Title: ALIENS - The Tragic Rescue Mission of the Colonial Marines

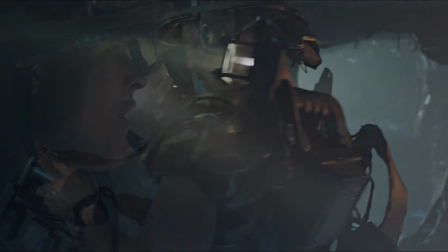I'd love to get involved.
I think it is a great achievement on James Cameron's behalf that he was able to utilise the
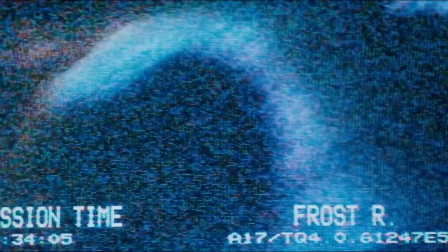less is more strategy by not showing too much of the creatures in some shots where it is dark,
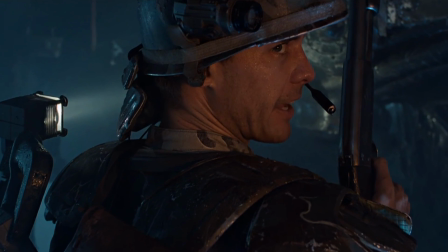making our minds work overtime to fill in the blanks.
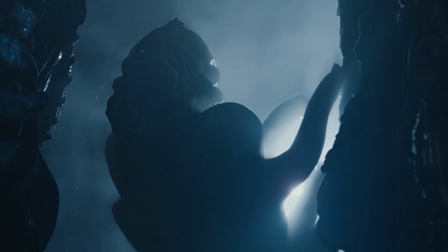The very majestic and nightmarish silhouettes of the drones slowly unravelling their bodies are some of the most ingrained images I have when remembering this film.
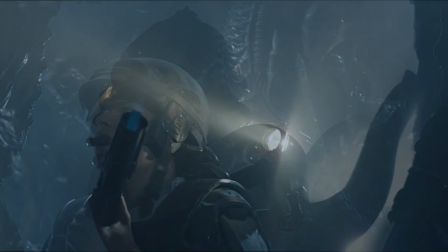Then also within the same scene to reveal them fully in all of their glory and still
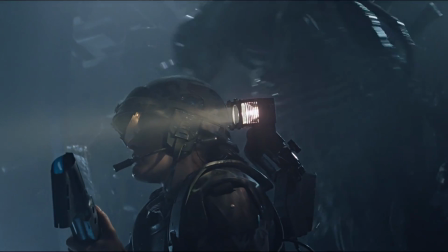be able to frighten and invigorate the audience remains a fantastic feat in filmmaking.
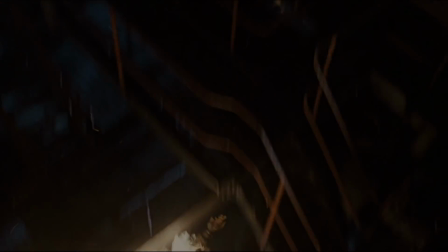Rapidly we see the Marines lose composure as Sergeant Apone tries to ascertain a position on
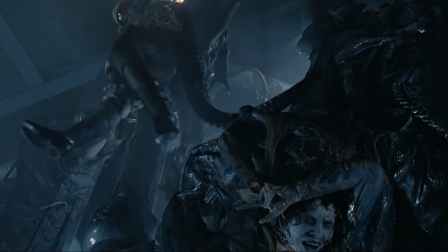the enemy using both Hudson's motion tracker readings and the utterly useless infrared helmet display,
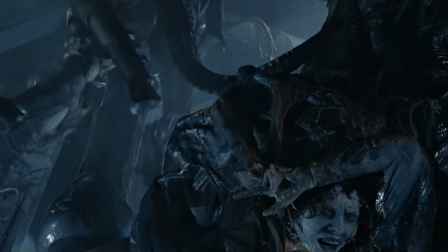which tells us that the xenomorphs did not have heat signatures.
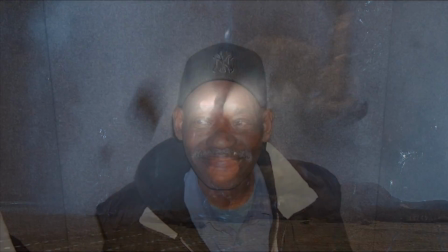It's well worth mentioning at this stage how important the casting of Alexander Matthews was for the role of Apone.
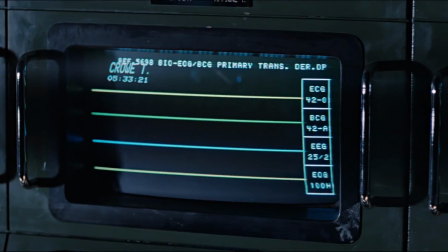His booming voice, which housed many layers of authority as he dished out commands, wasn't learnt from acting school.
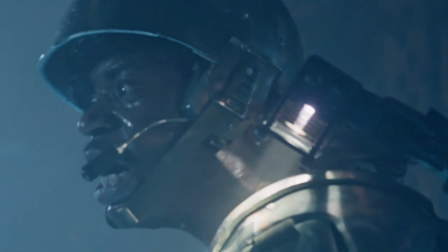He had previously spent 6 years in the US Marine Corps and was promoted to sergeant during his tour in Vietnam.
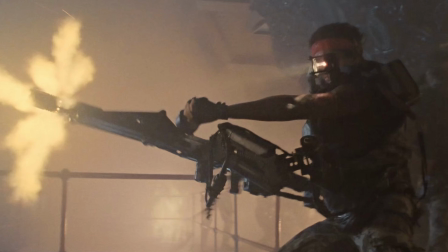With 13 combat awards and decorations, including 2 Purple Hearts under his belt,
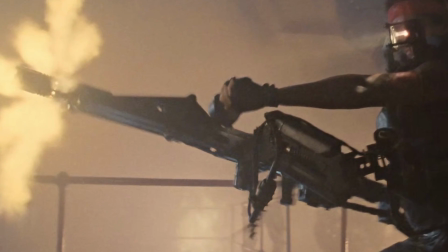I feel like he truly lent his life experience and expertise to this motion picture,
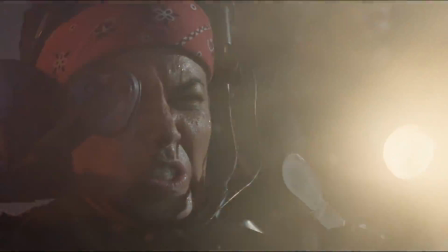and all the love Aliens has received from fans over the years is partly a debt owed to this man and the performance he gave.
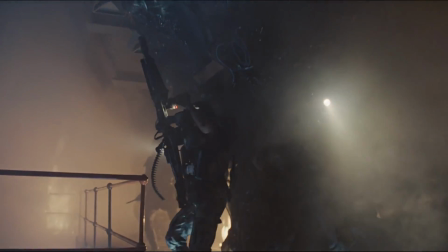The same can easily be said about many of the other actors involved, as there were no weak links among the cast.
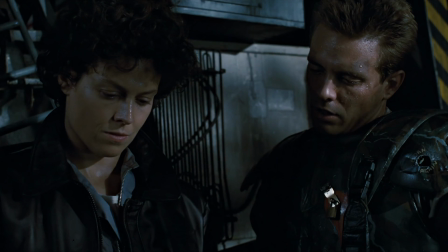Sigourney Weaver, Michael Biehn, Lance Henriksen and Bill Paxton are my personal favourites.
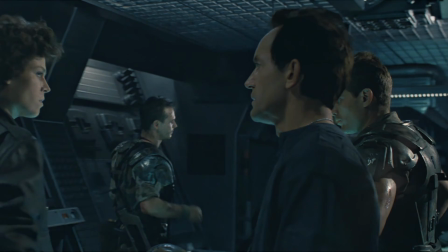How about you? That being said, if we were to criticise the character of Apone, then there are a few chinks in his armour demonstrated tragically as he now decides to neglect his team and
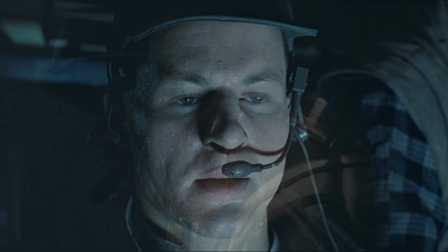the perilous situation around him in favour of trying to maintain comms with the incompetent Lieutenant Gorman.
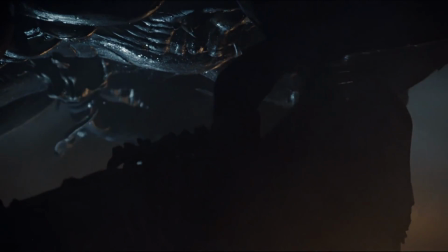In doing so, all hell breaks loose.
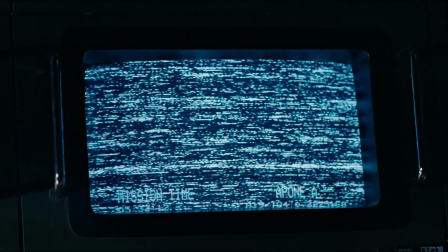With multiple team members already flatlined, it becomes down to certain individuals to step up and get the remaining troops evacuated.
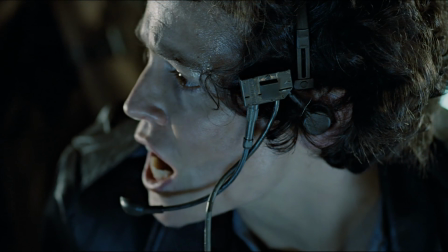Corporal Dwayne Hicks, who does a much better job of staying frosty, is now effectively in command after Apone's demise.
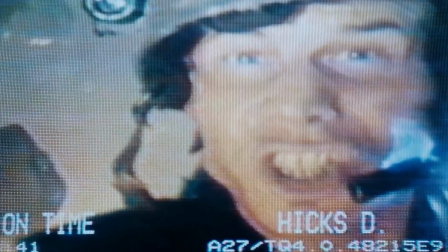Technically, Gorman still has seniority, but with communication so diminished due to loud gunfire,
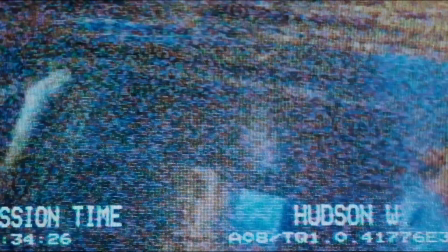and the lieutenant still too busy sweating disbelief into buckets, it's left to Hicks to regain the squad's composure and retreat.
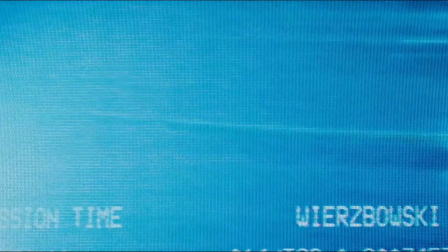Vasquez and Drake thankfully don't hold back.
Let's rock!
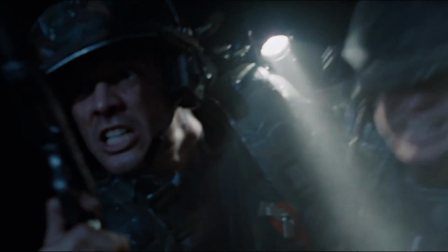Their precision fire from the waist-mounted smart guns is essentially the group's main and only real arsenal of defence against the encroaching beasts.
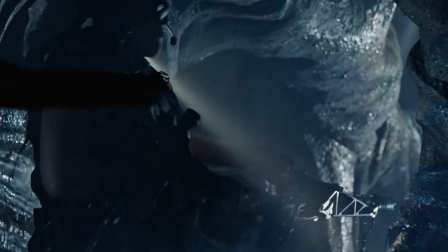So when enough is enough and we finally get to see the Colonial Marines' firepower in all of its glory,
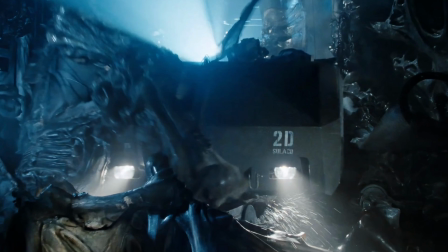not only does it provide some well-needed relief in such a dire situation, but the impact of armour-piercing rounds shredding the xenomorphs is a sight to behold.
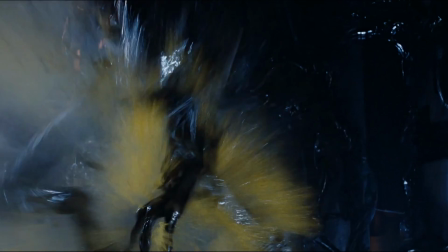The dazzling smoke effects and acid blood spray were created by using gallons
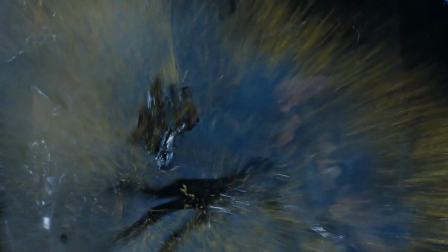of yellow dye for the blood splash and the mixing of certain chemicals and compounds,
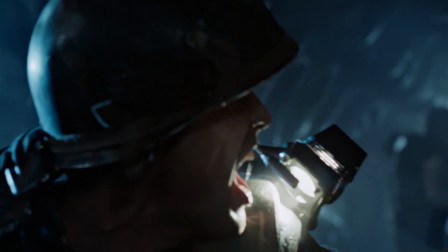such as titanium tetrachloride,
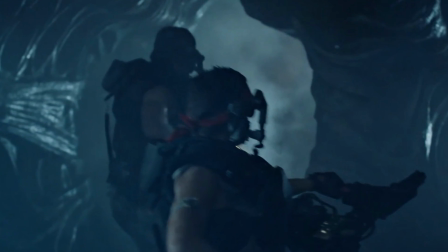cyclohexylamine and acetic acid for the smoke effects that beautifully fill the whole shot and dirty the frame enough for it to look
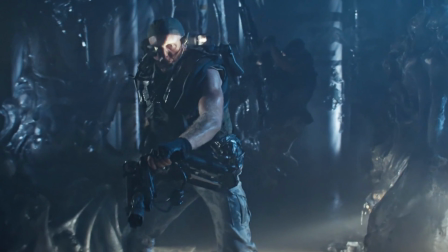very authentic. Many of these alien suits were comprised of simple spandex with hardened layers patched on to represent the exoskeleton.
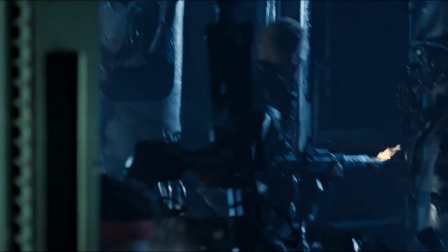The reason for this was to provide mobility to the stuntmen, dancers and body performers when acting,
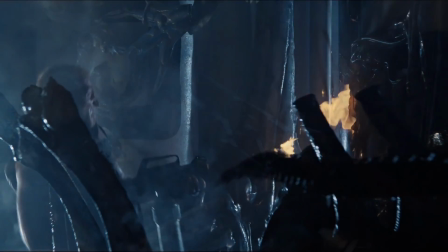and in doing so Cameron could inject so much more life and character into these creatures than was possible in the first film.
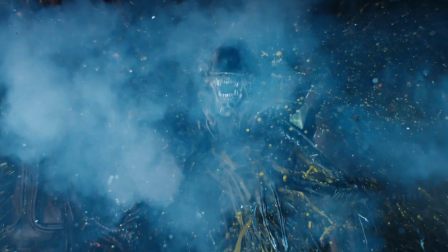It cannot be overstated how formidable most of the female characters are in this film.
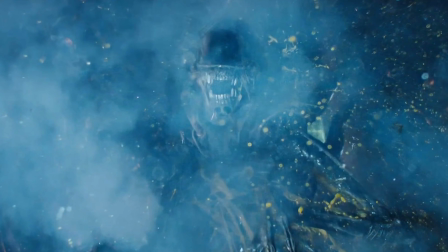Both Ripley and Vasquez play integral parts in getting this unit back to safety.
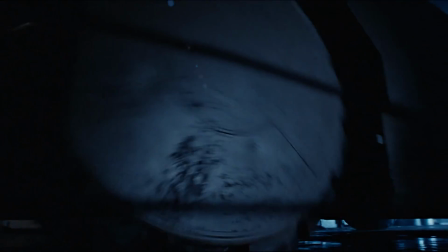It must have been a tough call for Ripley to heroically drive the APC further in for the pickup,
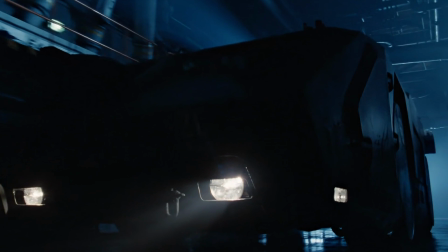knowing that in doing so, if any one of those things got inside, then it would mean the end of not just the entire company,
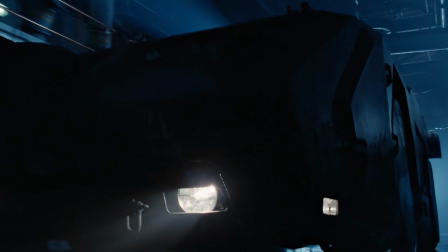but also Newt as well.